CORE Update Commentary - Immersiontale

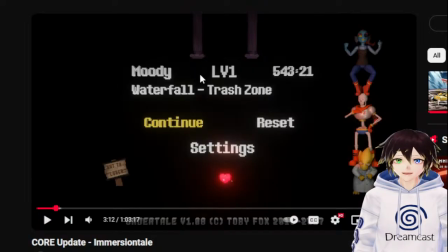I went back into my actual Undertale playthrough that I referenced in this video, and found out how many hours had been put in it, and just went, yeah, there we go. At least I think I did. If I remember rightly, all these characters are posed exactly how they should be as well. But a lot of this
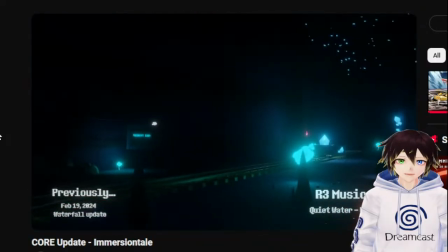footage focuses on the soul and everything, and I tried making all of the presentation look so much better than every other one,
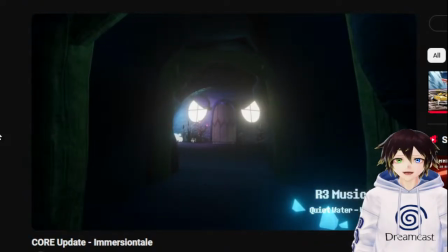where I've just kind of cut things together and just away we go. This one was like, no, I'm gonna make a really big impact with this, so I better make it look nice.
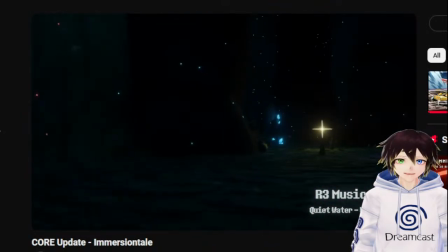You know, make the trailer canon by having photos of them in different places. That'd be cool. I always start with what you saw last time as well, like this with Waterfall,
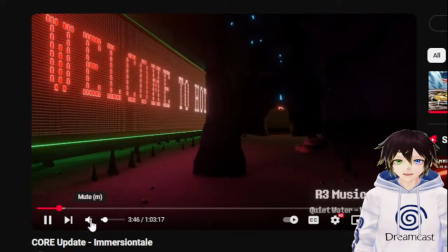because even though it takes up a little bit of time, I thought it was worth it, because for people who didn't know about that,
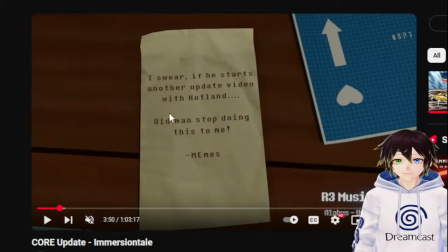then they get to see Waterfall. This bit was so funny.
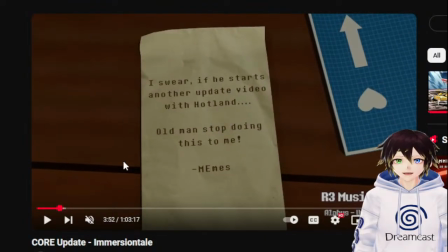Memes and me have just like this joke ongoing where occasionally we'll just be like, no, dude, don't even talk about Heartland, and I'll be like, oh, okay.
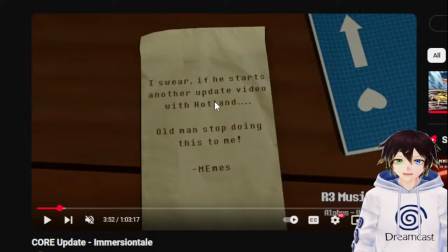And they are severely tormented by Heartland now. So I was like, I'll make one more joke.
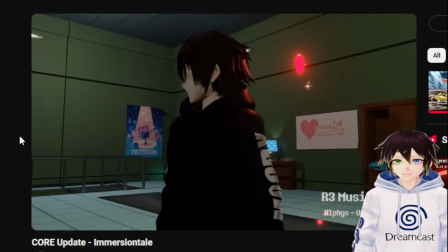I'll make one more joke animation. I'll do that. You know. So, there we go.
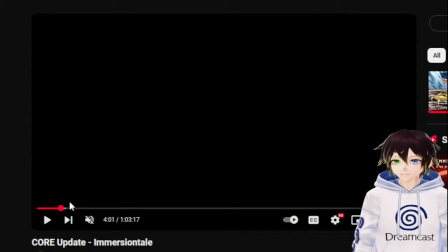Using the players model. The players model with an addition that people have noticed a little bit.
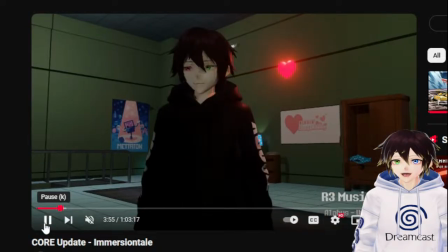I'll talk about that in a little bit as well. The addition being
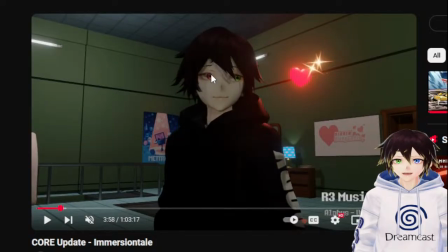the heterochromia eyes properly without glow, and the hair actually has physics on it.
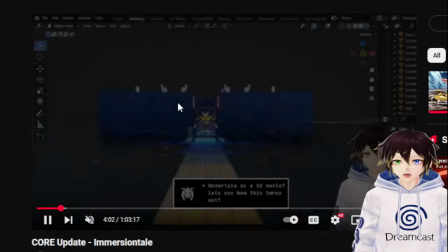The hair actually has the same physics and wiggle bones that I was using for everybody else,
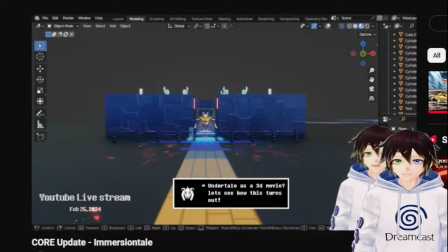because that was part of this, was doing a lot of stuff to do with like physics and animation and things.
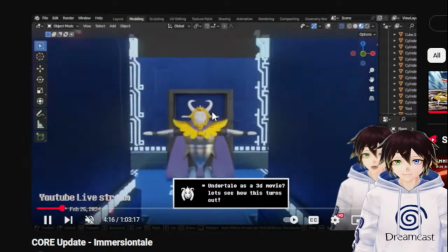But yeah, here we get into the old stuff now from like February 25th.
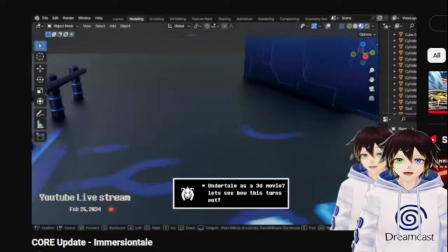God, it's been a long time. This was the old version of the call where I was trying to follow Dave Jiggles now, John.
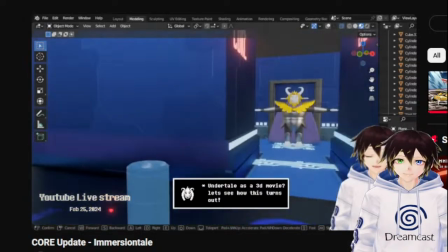I was trying to follow like old concept art, and this is when I was using Asgore as reference.
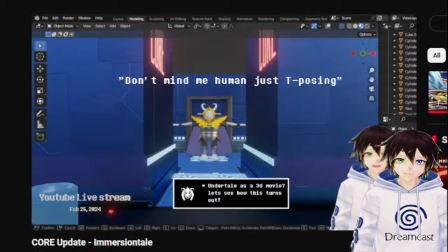It was crazy.
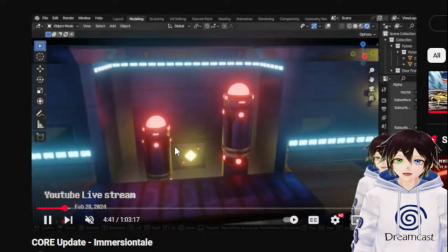and then we switched to the demo version that everybody said looked like it was out of Smash Bros.
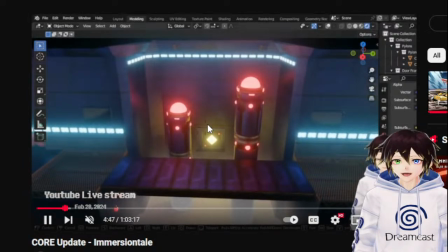I actually didn't mind this, but the final is obviously a lot better. Like the final looks a lot darker,
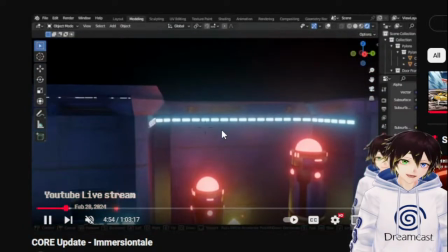but specifically because of Toby describing it as like some place where you'd go and you would not feel safe,
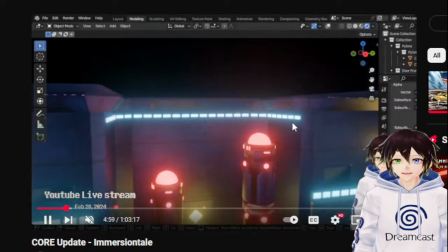and it's almost like going into an enemy building or something,
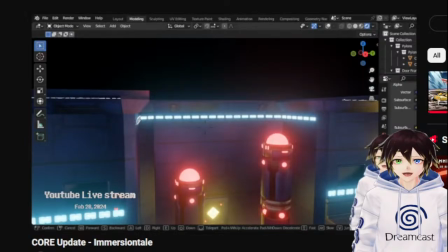or some sort of like lure or something from like Pokemon, you know, that would be owned by like Team Rocket or something.
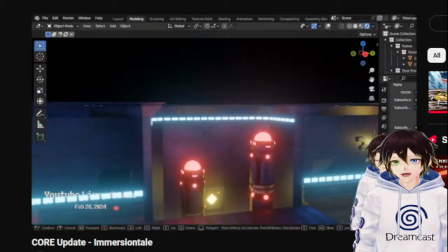That's what I went off, and I was like, yeah, that's fine.
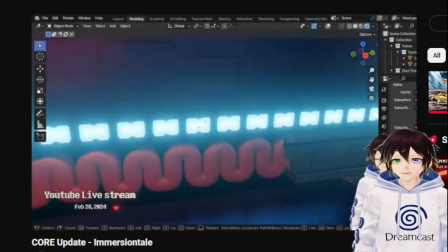I actually liked the idea of the lights going on and off because it gave it some nice atmosphere.
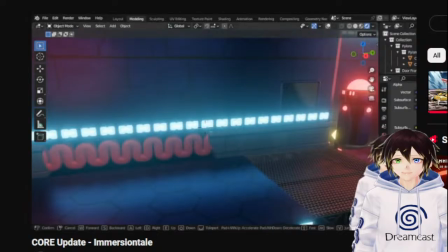It's totally different to like every other area. But as the voiceover in this bit states, it's like
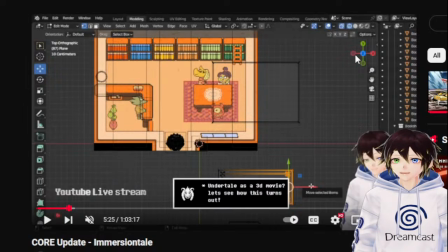before we get to this one here, it states that, you know, like all the textures were redone, all the lighting was redone, a lot of the models were reworked and stuff, and we were slowly getting there with that, kind of getting an idea, like with Waterfall, where I showed off the bit for that, where that was a work in progress.
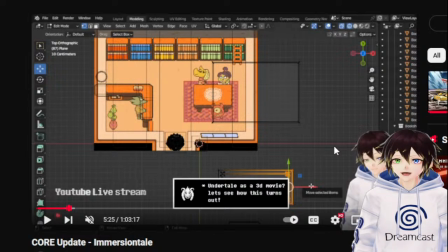I showed the test area with all the particles and everything. That was basically the same as that. This bit was interesting, because I don't think people quite understood this, but this kind of alluded to the whole thing about other projects or other things that I've done just not going as well as I would have thought.
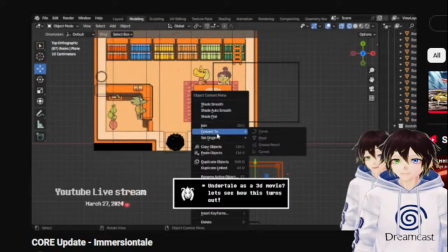And then the hype at the end.